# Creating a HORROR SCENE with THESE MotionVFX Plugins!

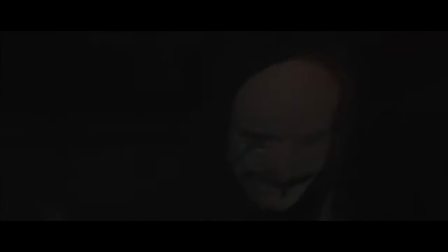Glen, that's you? What are you, drunk, man? Go to bed. Good night.
Hey, it's me, Dylan. I hope you guys enjoyed that short little sequence. I had a blast making it with my friends. And let's hop into Final Cut. I'll show you what MotionVFX plugins I used to make it pop. We put this together in a couple hours without a storyboard or anything, so we really needed to step it up when it came to lighting and then really finesse the editing in post.
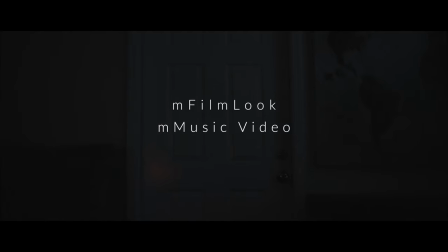Luckily, mFilmLook, mMusic Video, and mTitle Cinematic helped us to do that.
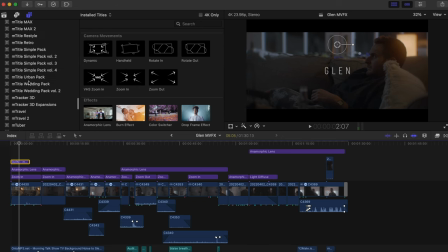Let's deconstruct this shot in post. I use three plugins here, the most obvious being a title from mTitle Cinematic.
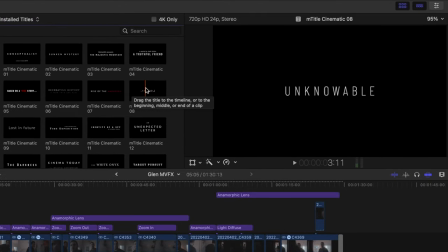I went with preset number 8 because it felt mysterious and a little spooky, but there are a lot of other options I could have chosen. mTitle Cinematic and mTitle Cinematic 2 are probably my favorite title packs to use for cinematic sequences.
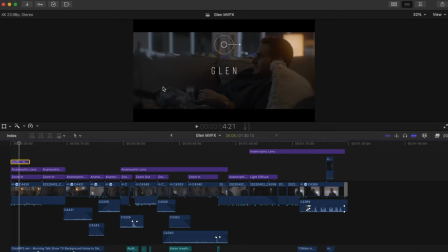They're incredibly easy to adjust. You can just use the on-screen controls to adjust the title position as well as the size.
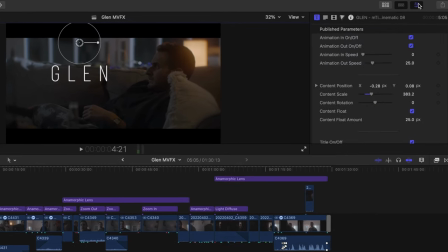And if you head into your inspector window, you can make quick adjustments to the animation in and out speeds, the font, etc.
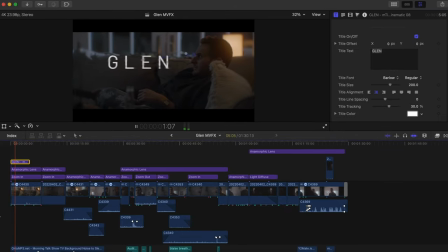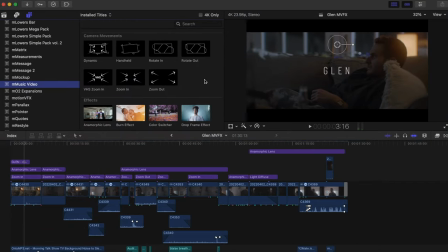The second plugin I used was mMusic Video, and this is probably a shock to most considering this is not a music video, but honestly I find myself using this plugin a lot for different types of videos. There is so much good stuff in this pack. I used a slight zoom in title, which really saves me time because I don't have to keyframe anything.
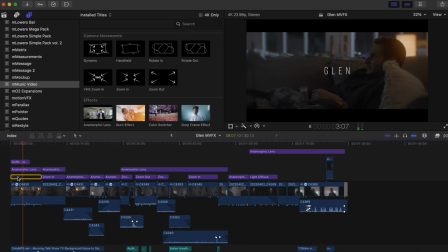It's just a drag and drop title.
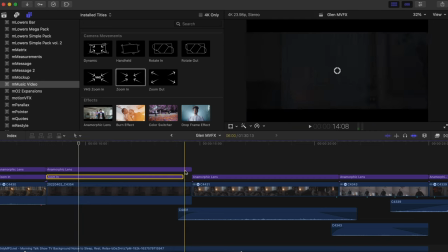So for example with this door shot, I just drag, zoom in over the shot, change the zoom strength in the inspector window.
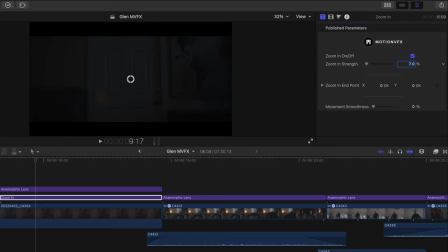So we'll zoom in maybe about 7%, and that's it. No keyframing involved.
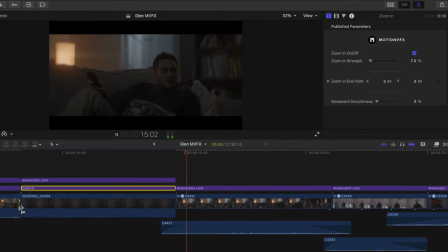I also use the Anamorphic Lens preset over most of the project, and this preset is magic.
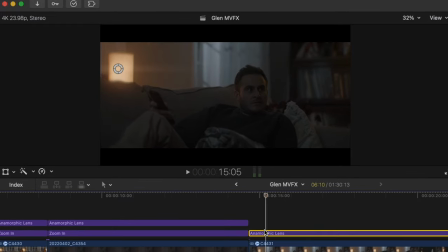I love this. If I turn off the title, you'll see what it does.
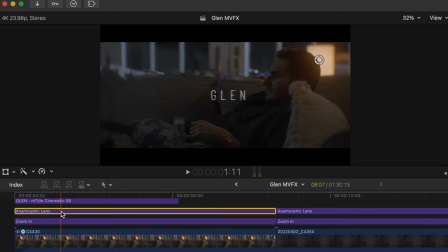Not only does it add the letterbox effect, but it stretches and distorts our shot in a similar way that anamorphic lenses do.
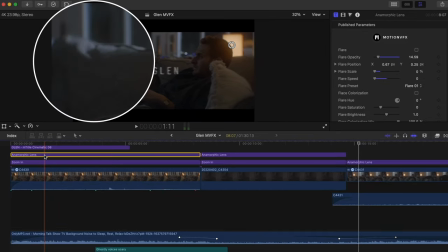And it also adds that swirly bokeh effect around the edges that you'll see often with anamorphic lenses. So let me delete this and I'll show you how I customized it.
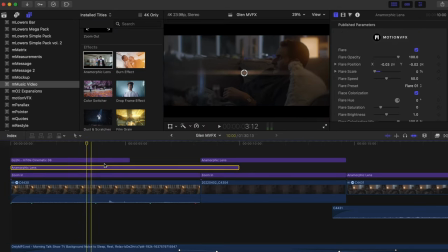Just drag the anamorphic lens preset over your clip, adjust for the duration of the clip, and head into your inspector window.
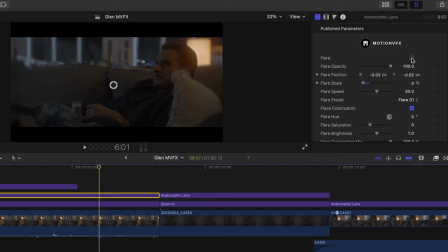For this shot, I want to turn off this flare, so press this here. But keep in mind, if you do want to use this, you have so many customizable options. The only other thing I did was adjust the feather of the swirly bokeh effect. Increasing the feather makes the effect more gradual.
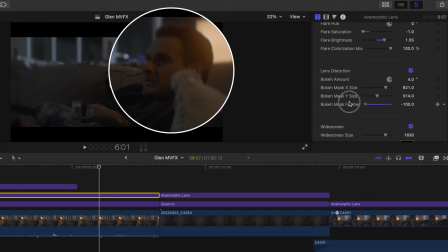You'll see that if I decrease the feather, it's now covering his face, and we don't want that. So we'll add some feather back in so it eases in more.
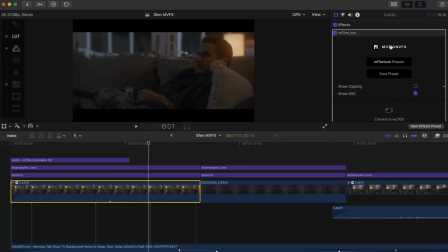The last plugin I used, and this was applied to every shot, was mFilmLook, which is pretty much a one-stop shop to creating a cinematic-looking image.
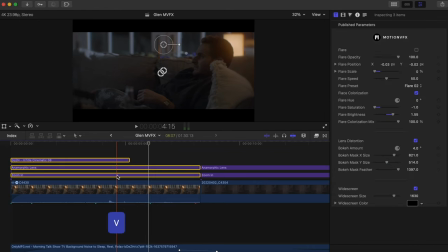Let's select all these presets and mute them by pressing V. Now we can see what we're doing a little better.
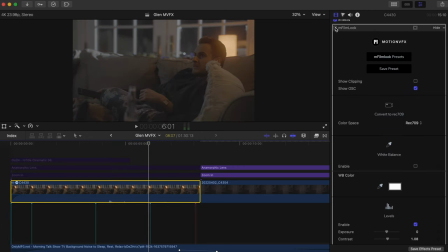I made some small tweaks to this shot, which I was able to do pretty quickly with mFilmLook.
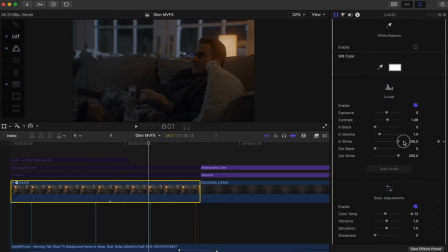I raised my highlights a tad, I enabled my basic adjustments, and swung my color temperature to the left for a little bit of a cooler look. I went down to my LUTs and found a MotionVFX LUT in the pack called Film.
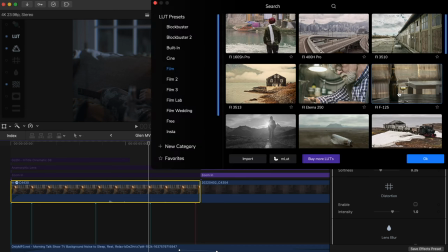And I decreased the intensity a tad.
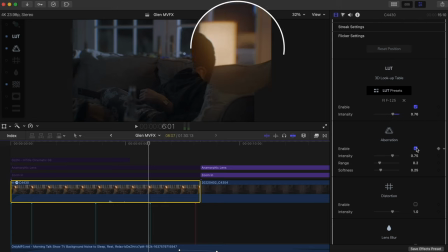I added a bit of chromatic aberration to my edges by toggling this on. And then I quickly added some film grain. I adjusted the intensity so it wasn't too much, and I took out all the color in the grain.
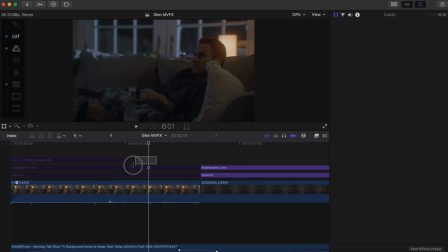I could have added the letterbox effect here, but the anamorphic preset in mMusic video already covered that base for us.
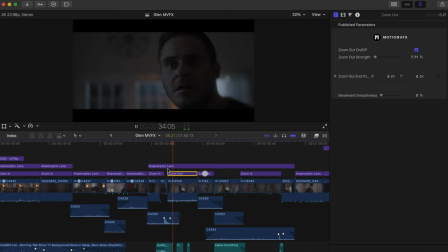As we progress down the timeline, you'll notice that I use the zoom in and zoom out presets from mMusic video a lot. A quick drag and drop preset to zoom in and out without keyframes really comes in handy.